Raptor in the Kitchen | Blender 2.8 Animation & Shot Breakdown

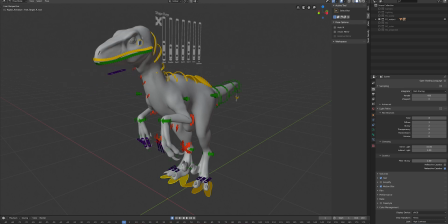(4:24)
of various parts where applicable and also some standard fk controls just for the arms and also So here, because this IK handle here doesn't have a target set,
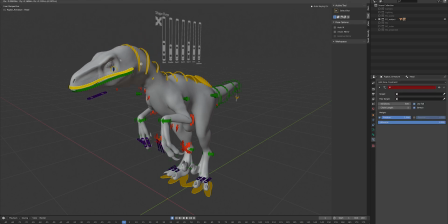(4:40)
you can pose it and then you can use the kind of neck controls to then refine that further.
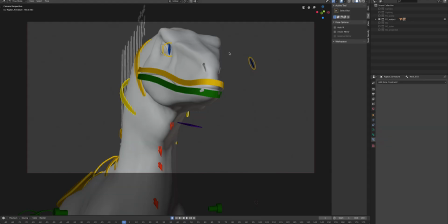(4:50)
So when I started with this scene, it's obviously based on a fairly iconic shot from the first Jurassic Park, kind of raptors in the kitchen sequence. I started off by just bringing the Raptor and posing it kind of appropriately just as a still and then I began to block out
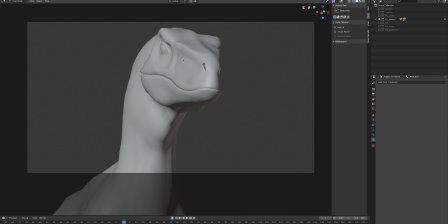(5:09)
the lighting first on just on the Raptor so if I load up the lighting
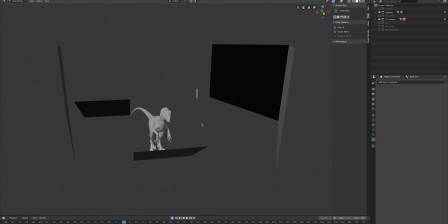(5:14)
collection this is what we've got going on here you can see we've got a
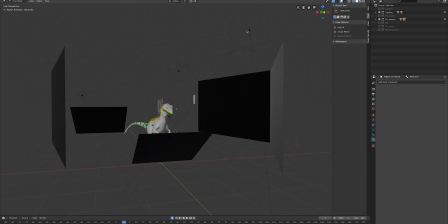(5:20)
few different lights but the main ones we're interested in if I just come out of pose mode
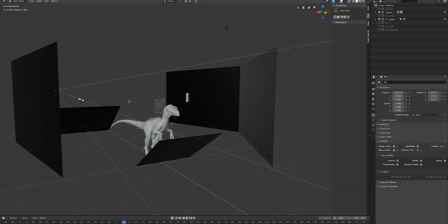(5:24)
are this key light here which is providing us with a nice sort
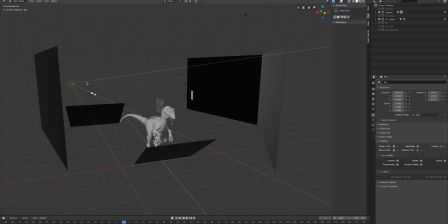(5:30)
of rim backlight kind of looks like sunlight coming through a window and this overhead light which is much cooler light what cycles lets us do is put in a specific power wattage and also
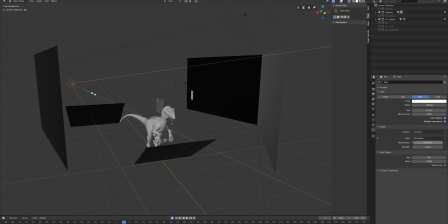(5:45)
a black body color temperature value and i've tried to choose sensible values for this and sensible kind of positions for this based on how they would have lit the film scene. We've also got these flags around here which is something I've tried to
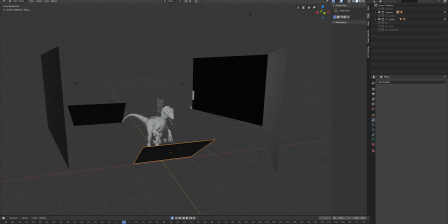(6:03)
carry over from what I do when I'm lighting a real scene in
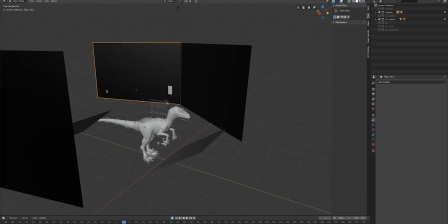(6:07)
real life on camera so they're just a big kind of flat black plane
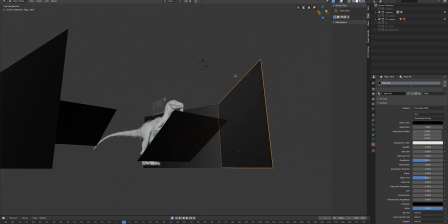(6:12)
but what they do is they basically cut the light out and allow us to
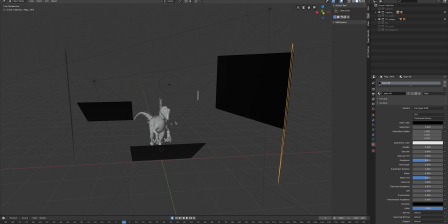(6:17)
refine our shadows and our reflections effectively.
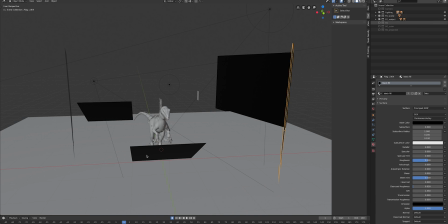(6:22)
There's also if I load up this foreground scene there's this floor plane here which is just providing this it's cutting out the the light coming up from below so then i started
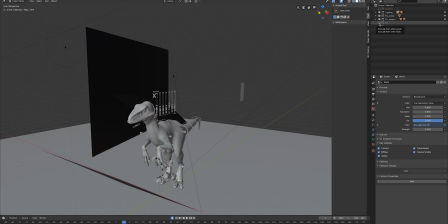(6:32)
bringing in the background and this is just really really simple very
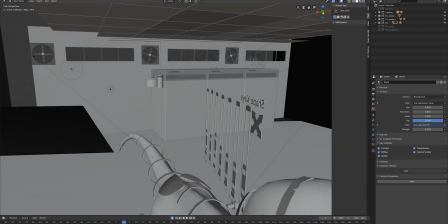(6:37)
basic modeling here extremely basic geometry if we look at
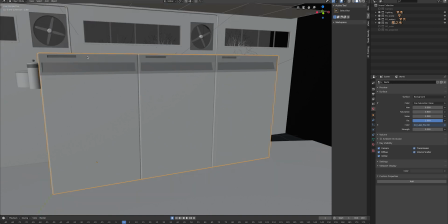(6:42)
this it's literally just a few cubes and cylinders arrayed over nothing particularly fancy with the materials either
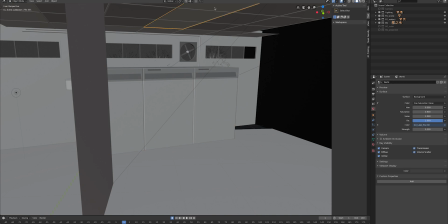(6:52)
the only kind of interesting thing going on shading wise is on these ceiling tiles I've got
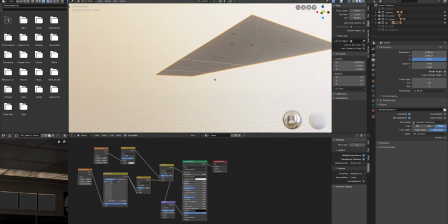(7:00)
procedural speckle texture happening yeah so we've got this kind of procedural foam texture it's not
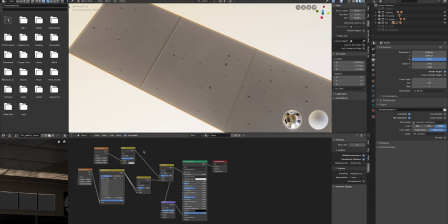(7:09)
anything special by any means it's just a noise texture with some curves plugged in but it's just enough so that when we defocus this when we
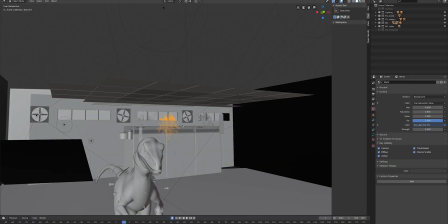(7:17)
put this out of focus in the background there's some variants we've got some more lights in the backdrop here we've got a couple of spot lights come up through these windows which are casting light on the ceiling little pools of light on the ceiling and just to break that up a little bit i've got these trees on the outside
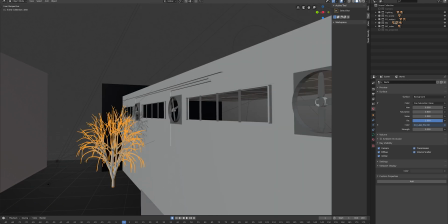(7:35)
which were generated using the sapling generator add-on it's
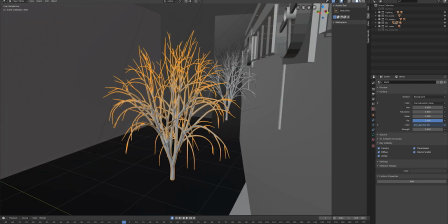(7:40)
literally the default settings for that no leaves or anything
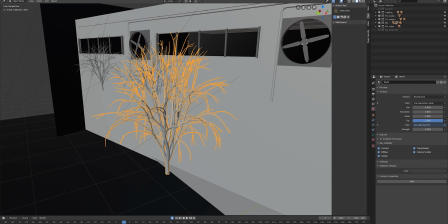(7:44)
no material work on them just placed in the path of the light and then i in the ray visibility. I've made it so that they only show up for shadow rays so they're not causing any kind of artifacts, they're not actually visible in the shot.
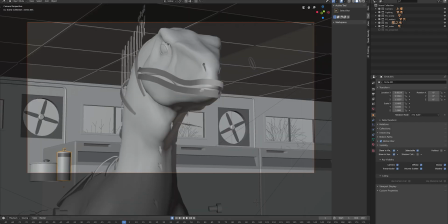(8:00)
Having put that together I then basically just animated the camera's movement through the scene trying to match the shot.
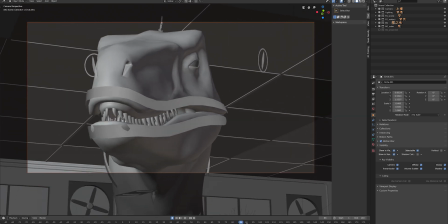(8:08)
You can see in the keyframes at the bottom I've tried to sort of add a little bit of irregularity to the camera movement just so it doesn't feel too perfect
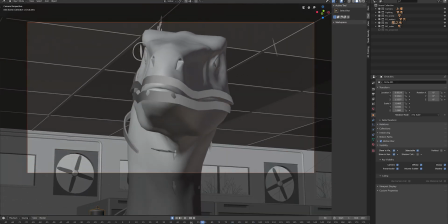(8:17)
because obviously the actual shot will have been made with a
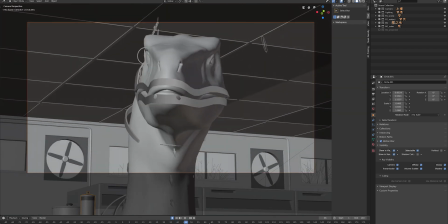(8:22)
physical camera on a dolly in a real set and there's going to
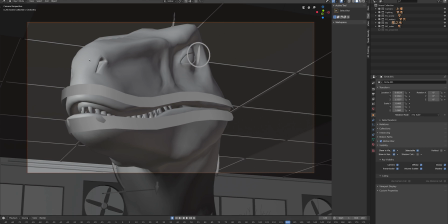(8:26)
be kind of imperfections in the way that it was operated and I've tried to kind of get a little bit of that in it just so it doesn't feel too clinical.